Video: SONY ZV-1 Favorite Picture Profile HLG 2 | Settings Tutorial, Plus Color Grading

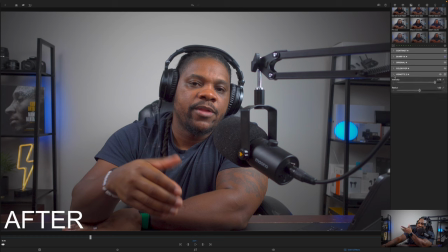And then as far as the vignette, I love to have a vignette because I like to have that little darkness around these lights. So that's the only reason why I put the vignette, but it's at 75 and one. If I turn it off, this is what it looks like. If I turn it back on, this is what it looks like. Now turning it off, it still looks good to me.
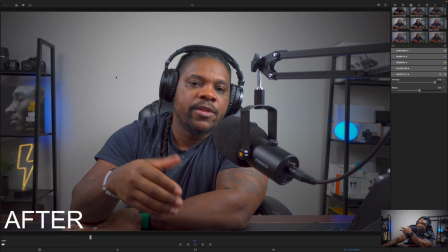Uh, but I like to turn it on because I like to give these lights a little bit of shadow over them so it can look like they stand out. That's just me. Maybe I'm wrong. Maybe these settings don't even make sense but this is just what i like to do with my hlg2 footage okay so now since we got all that stuff set
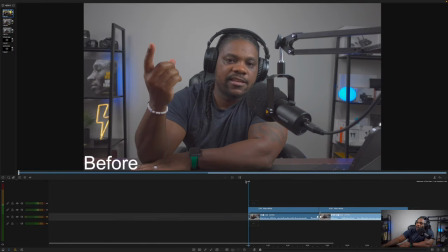let's bag out of this real quick and we'll play the before and after all right so here's before as you can see it has a little bit of dullness just a little bit a little washed out colors are still there but it's a little washed out then we jump into the after as you can see
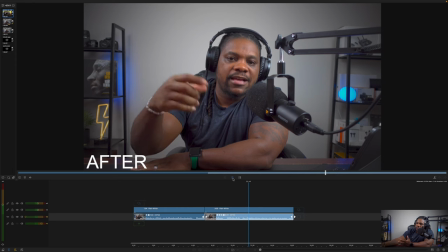and you know this is what it looks like so hopefully you know this video has helped you guys a little bit um as far as the uh colors is concerned and how to shoot when hlg2 on the zv1 you know my settings
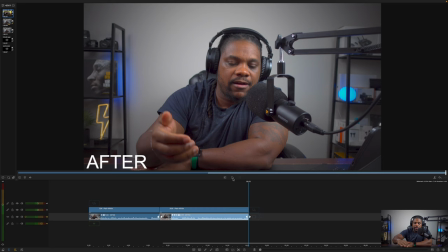may not be for you but i just wanted to help you guys and give you like a starting base point to where you won't be scared to dive into your camera and mess with some stuff you know and mess with the picture profiles and try to color grade them and just have a little bit of fun because to me color grading this stuff is actually fun so that's why I like to shoot in PP10,
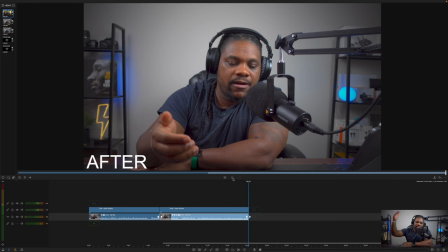HLG2, and then I like to come in here and play around with the colors. As you can see, I got so many different presets for my ZV1 that it's a shame. I got so many. I think I got like 20 or 25 of them in there. So at any given moment, I can always shoot an HLG2 and drop a preset and start working from there.
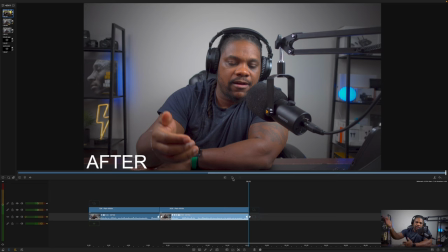So I highly suggest if you are using LumaFusion, make you a lot of different presets, man, so that you can kind of speed up your workflow. All right, guys. So there you have it. All of my PP10 settings, which is basically HLG2 and a little bit of color grading and LumaFusion, man, just to help start you guys on your path to trying to learn how to color grade. So if you found this video to be helpful in some way, don't forget to like, comment and subscribe. It's been your man Jay and I catch you on the next one. Peace.